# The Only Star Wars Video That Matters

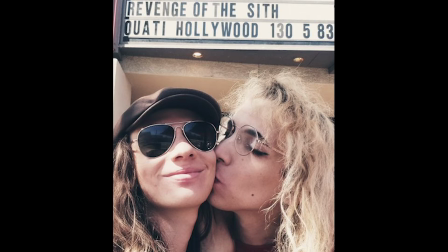[37:10]
So back in August, I had the pleasure of seeing all three of these prequels back to back in the cinema with my girlfriend.
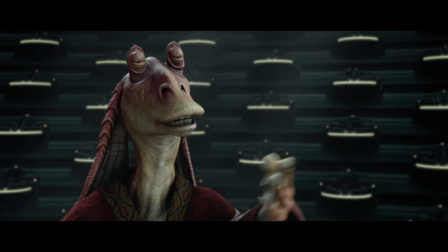[37:18]
We both agreed Attack of the Clones was the weakest of the three.
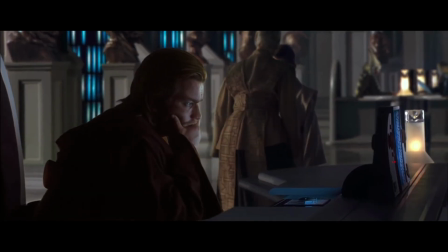[37:22]
It plays with genre more than the others, going from neo-noir mystery to science fiction, from romance to western,
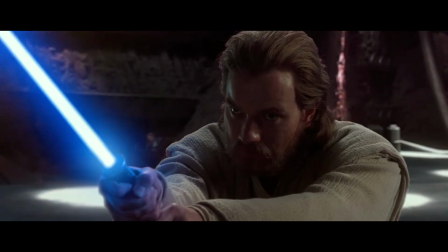[37:29]
from gladiator to war, and then to samurai picture and digital muppet show.
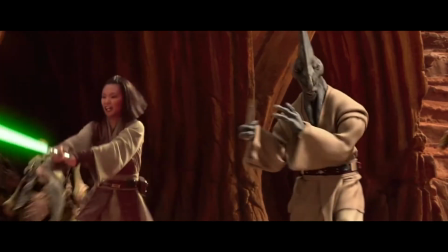[37:34]
Now, don't get me wrong, this is actually pretty cool, as messy as it is. Creativity reigns.
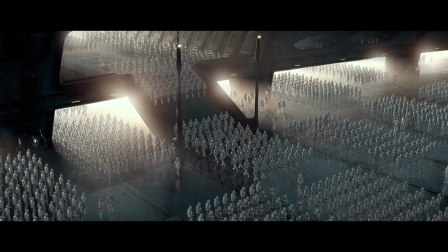[37:40]
This was the first Star Wars film to be shot digitally, and it pushes the potential for CGI.
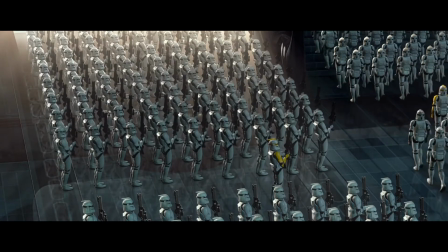[37:45]
The artificiality makes sense too. In the time of war, people become more and more detached from reality.
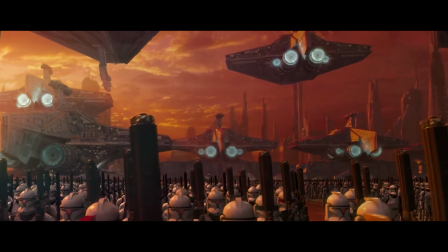[37:52]
I mean, even the clone troopers are CGI. It is analogous to the gulf war because it's largely simulated with artificial soldiers
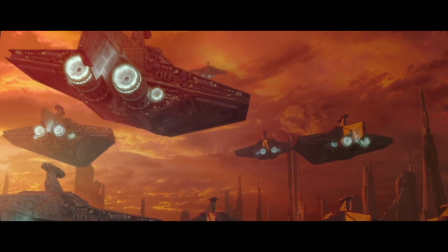[37:59]
also that a few people that are in power can achieve even more power
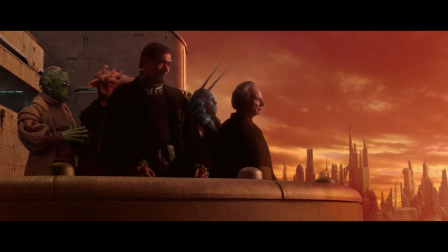[38:05]
the war is orchestrated and not with any real purpose beyond this the
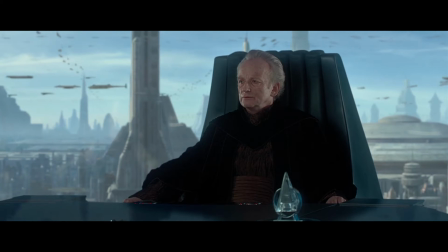[38:10]
jedi are just fighting this war without realizing that the true enemy is sitting
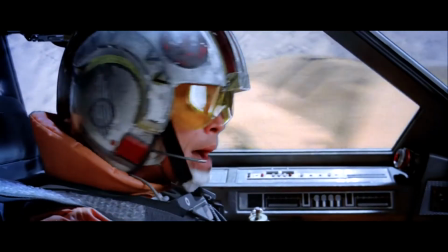[38:14]
right in front of them throughout the original trilogy lucas was constructing all of this new iconography that became so ingrained in
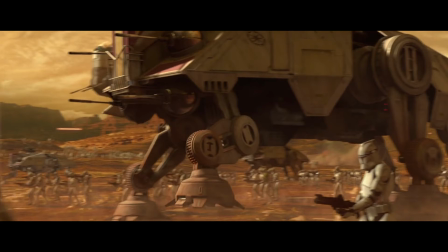[38:23]
culture and what it represents that by the time we get to the third act of attack of the clones all these symbols that were once framed as evil are now being framed
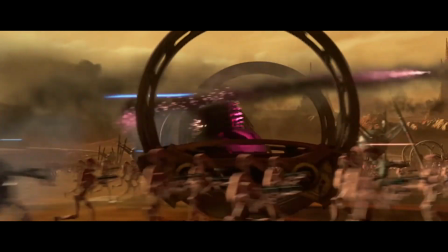[38:31]
as good and the distinctions between good and evil become more muddled.
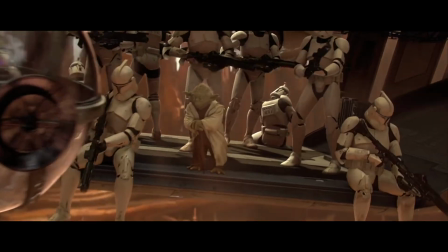[38:35]
The Jedi are working with stormtroopers and driving around star destroyers.
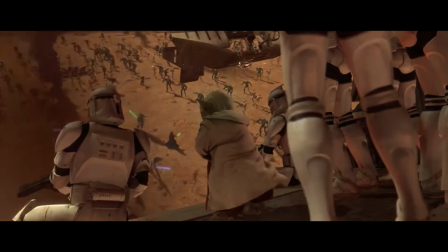[38:41]
What is the most interesting here to me is that Lucas is playing with his own iconography and subverting it.
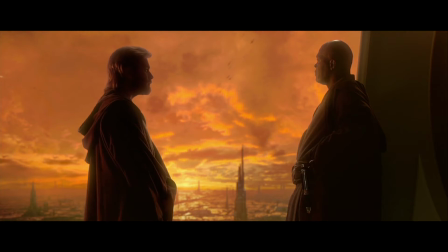[38:50] I have to admit that without the clones, it would not have been a victory. Victory?
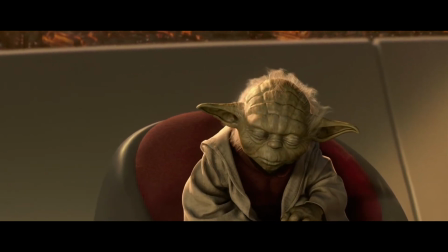[38:57] Victory, you say? Master Obi-Wan, not victory.
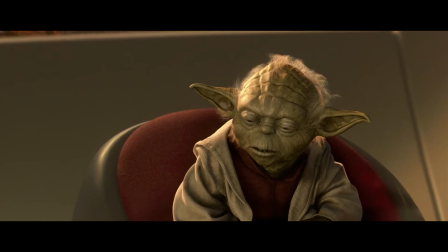[39:04] The shroud of the dark side has fallen. Begun.
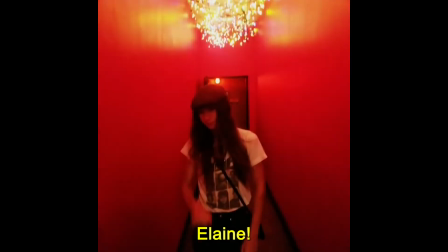[39:11] The Clone War has.
Elaine, what do you have to confess? Yes, I've made a severe and continuous lapse in my judgment. I, Elaine Fuentes, and everybody say that episodes 1 and 2 of Star Wars, directed by George Lucas, 1999 and 2002 respectively, are indeed good movies.
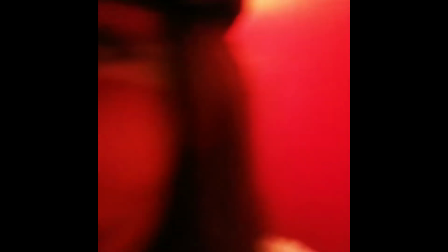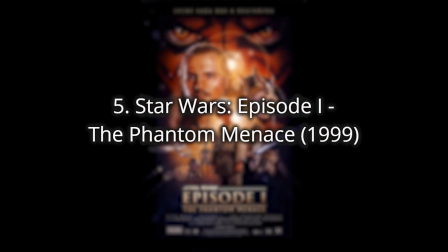[39:47]
Number 5. Star Wars Episode 1, The Phantom Menace.
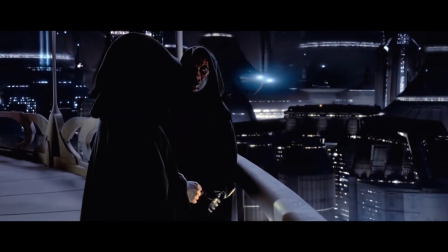[39:53]
at last we will reveal ourselves to the jedi at last we will have revenge
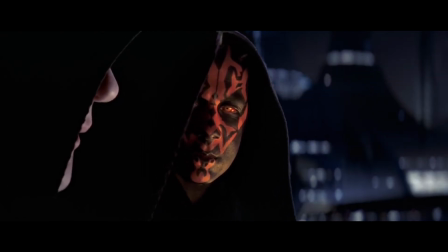[39:58]
you have been well trained my young apprentice they will be no match for you
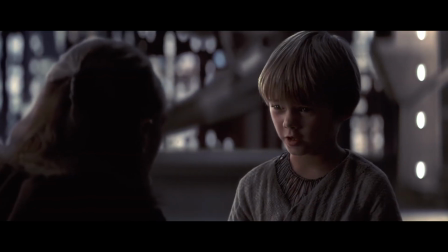[40:04]
with the prequels i see the first one as representing childhood the second one
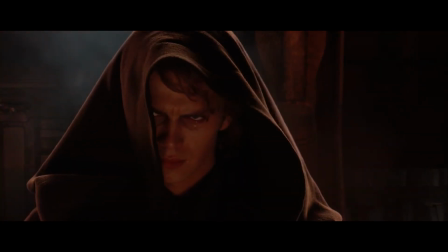[40:09]
adolescence in the third adulthood it's also the gradual descent from
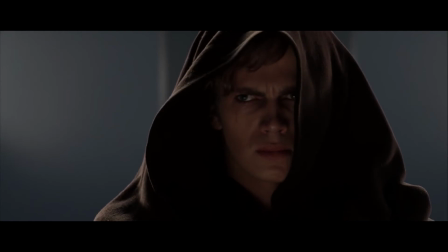[40:14]
light to darkness the scene with the younglings in episode three is much more effective when we can see a bit of young Anakin in that kid.
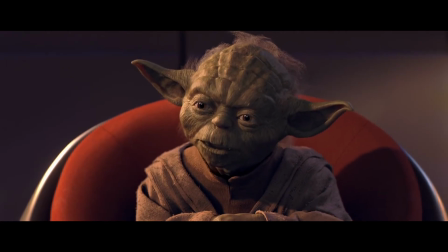[40:22] Fear is the path to the dark side. Fear leads to anger. Anger leads to hate. Hate leads to suffering.
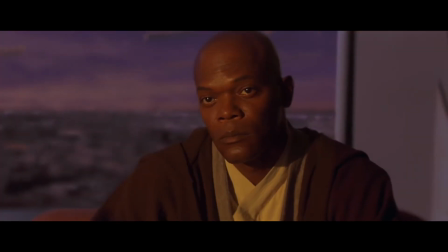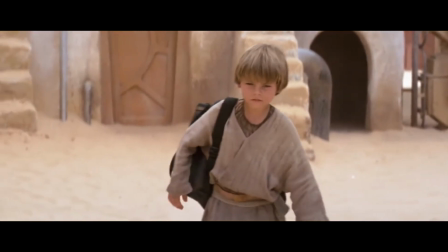[40:37]
Unlike the other two, Phantom Menace still at least feels like the original trilogy enough with respect to aesthetic, narrative, and pacing.
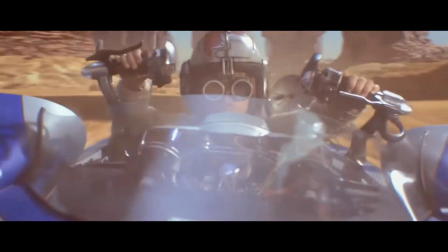[40:46]
Lucas's return as director is welcomed.
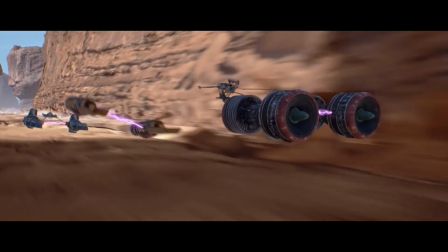[40:49]
If we look at the potterace scene alone, we can see how successful Lucas is at maintaining momentum and a sense of speed.
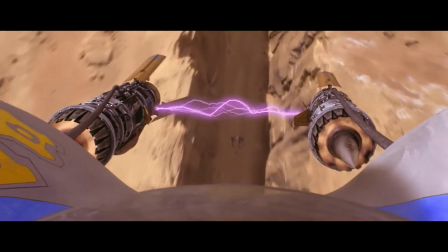[40:56]
Ben Burt also introduces all these new iconic Star Wars sounds that are basically limited to this scene, and this scene alone.
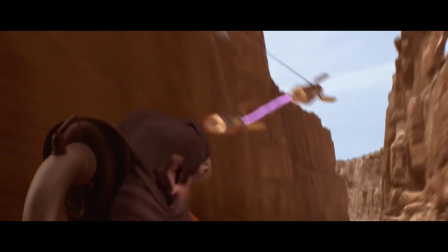[41:04]
And yet, we remember them. They're that iconic.
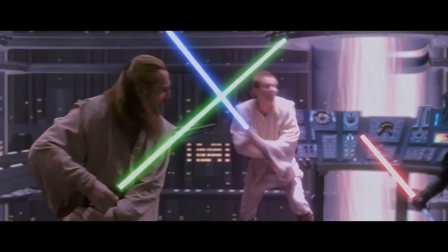[41:22]
i think john williams kept topping himself under lucas with this iconic score duel of the fates is as powerful as everyone says and it accompanies
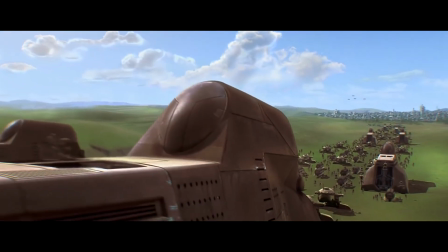[41:30]
some of the best fight choreography in the series the visual effects and set design provide plenty of sensory splendor as we are introduced to all these new locations
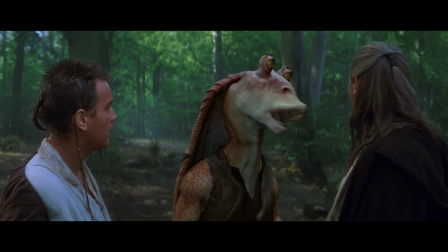[41:38]
with new characters and creatures inhabiting them many take issue with Jar Jar Binks though, and let's face it, I get it.
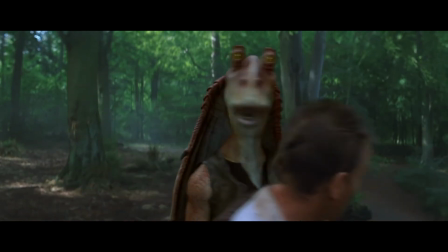[41:47]
I don't really mind him as much as some people, but I get it.
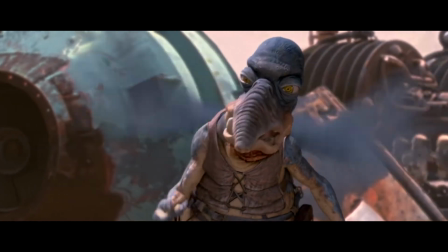[41:50]
In addition, I know that some people argue that the aliens are ethnically or racially coded stereotypes,
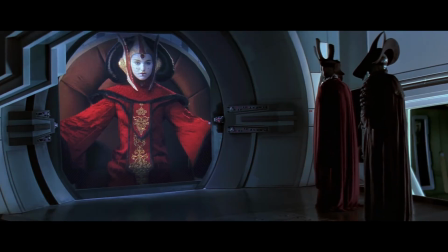[41:57]
and yeah, it can be a stretch at times, but Lucas is pulling from all these different sources through his kaleidoscope of homage,
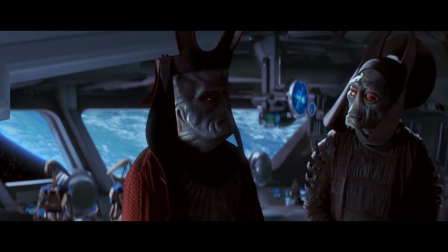[42:04]
and it just so happens that some of these sources may be a bit insensitive.
I was not aware of such failure.
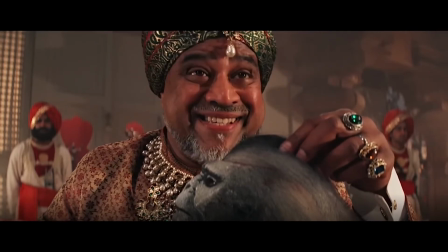[42:11]
The Temple of Doom does this a bit more explicitly to the point that it's almost a parody. This here seems a bit more incidental.
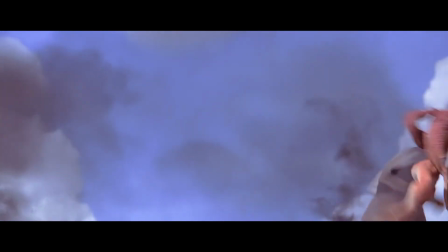[42:18]
It's also weird seeing like, um, Jar Jar's little antics at the, in the battlefield being crosscut with, um, Darth Vader's duel.
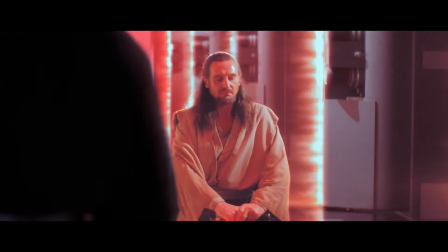[42:26]
It's really tonally strange. But I don't know. I like this film overall.
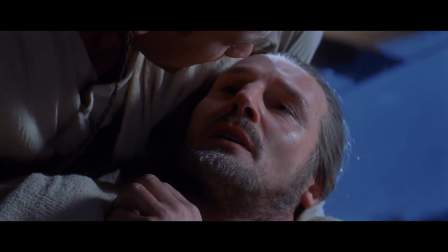[42:33] He is the chosen one. He will bring balance. Train you.
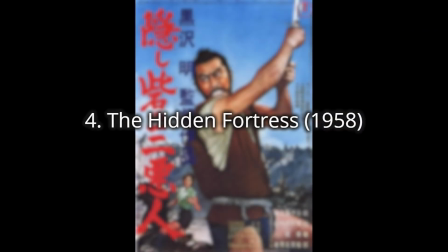[42:45]
Number 4, The Hidden Fortress.
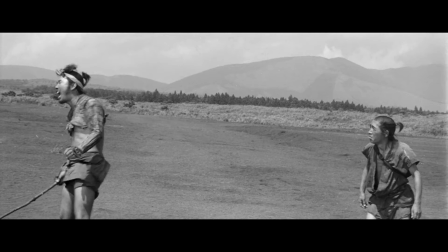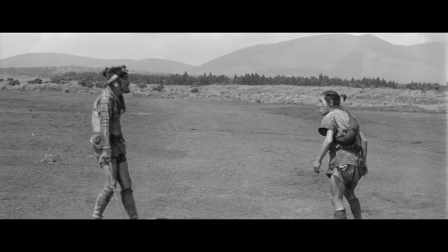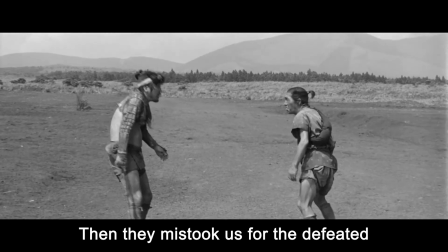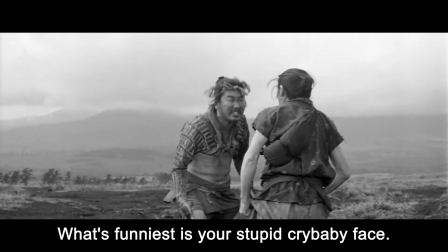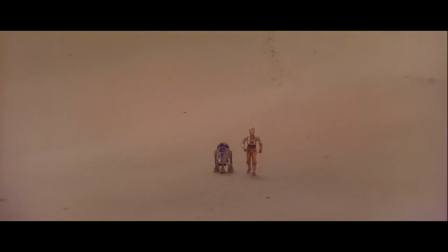[43:20]
Akira Kurosawa's The Hidden Fortress is probably the strongest narrative and formal influence on the original Star Wars,
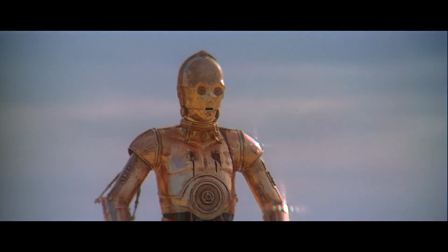[43:27]
with the exception of maybe Joseph Campbell's A Hero with a Thousand Faces.
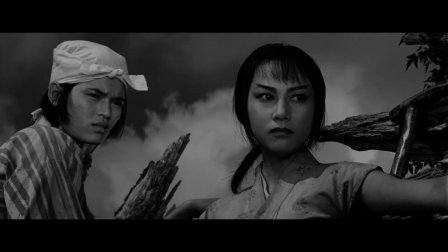[43:32]
Seeing that my master's degree project is on Akira Kurosawa, I couldn't pass up a chance to highlight one of his films.
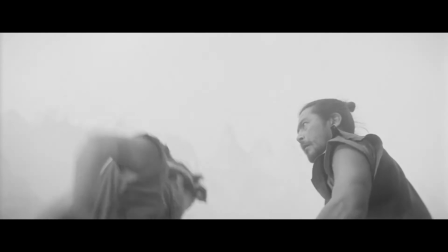[43:39]
The fact that this only makes number four on my list is a testament to how strong I find Star Wars when it's at its best,
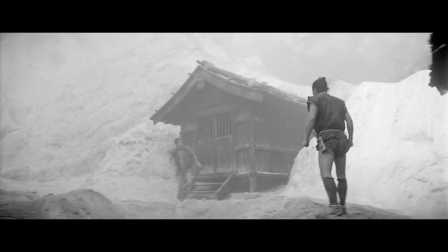[43:45]
because Kurosawa is easily one of the greatest and most important filmmakers to have ever lived.
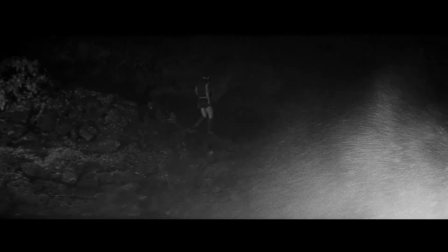[43:50]
This film in particular though, it is far from Kurosawa at the height of his powers, but even beyond its inspirational blueprints for Star Wars,
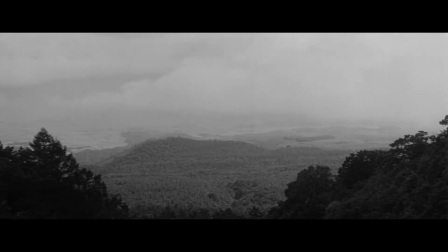[43:58]
it's a fascinating film in its own right, and I think this is a good gateway film to Kurosawa's work if you happen to be a fan of Star Wars.
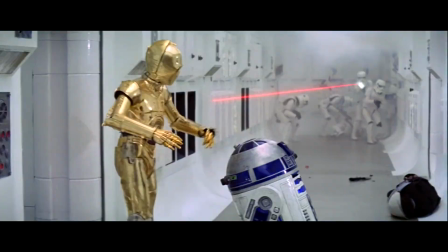[44:06]
In a way, this is proto-Star Wars. Where Lucas used the droids as unlikely vessels into a larger story,
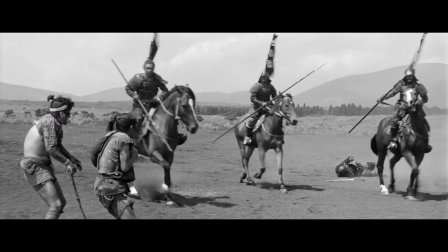[44:13]
Kurosawa uses peasants who get caught up in a peripheral battle between clans and search for gold.
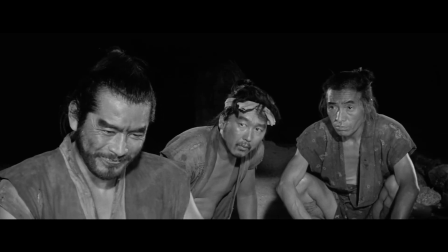[44:19]
Eventually the narrative unfolds and the characters they meet along the way become main characters.
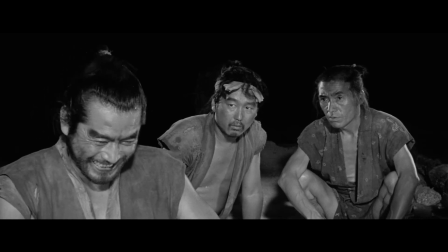[44:24]
This may be an interesting way to tell a story and flesh out the world, but Kurosawa also took interest in humanizing the lower class and treating them as equals.
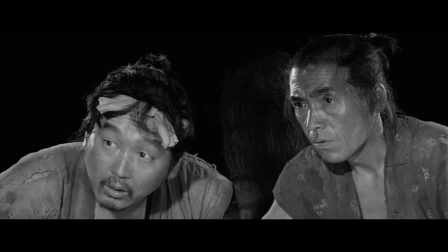[44:34]
Which is something that historically in Japan, peasants were seen more as like animals to the noblemen.
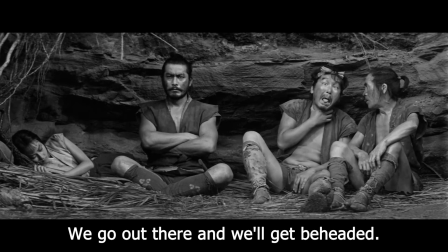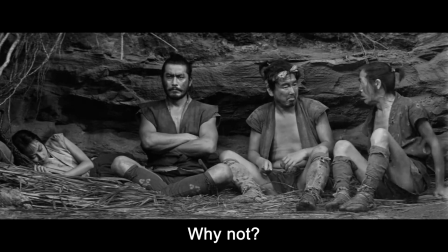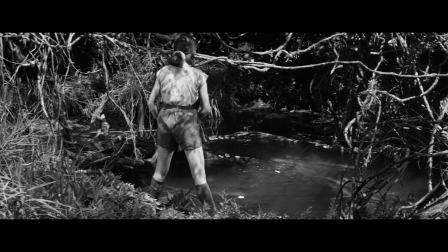[44:55]
In addition to R2 and Therupio being seen in the peasants,
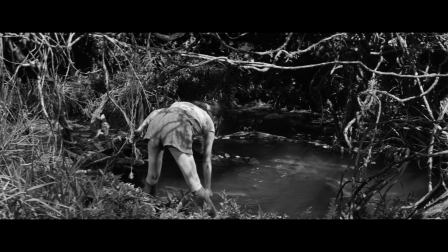[45:00]
we can see the inspiration for Princess Leia through the strong feminine force that is Princess Yuki,
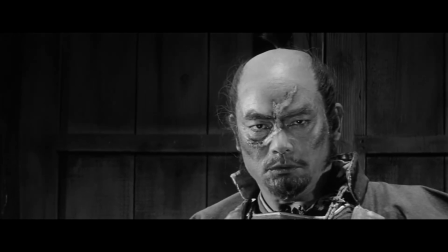[45:06]
the empowering evil of Darth Vader and General Tedokoro, and the graceful warrior that is Obi-Wan through Roku Roda.
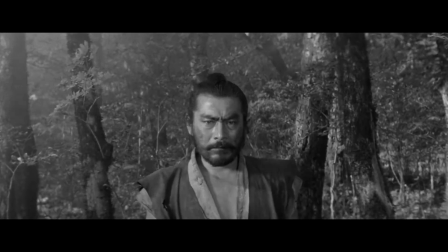[45:14]
Fun fact, Lucas originally envisioned Toshio Mifune to play Obi-Wan.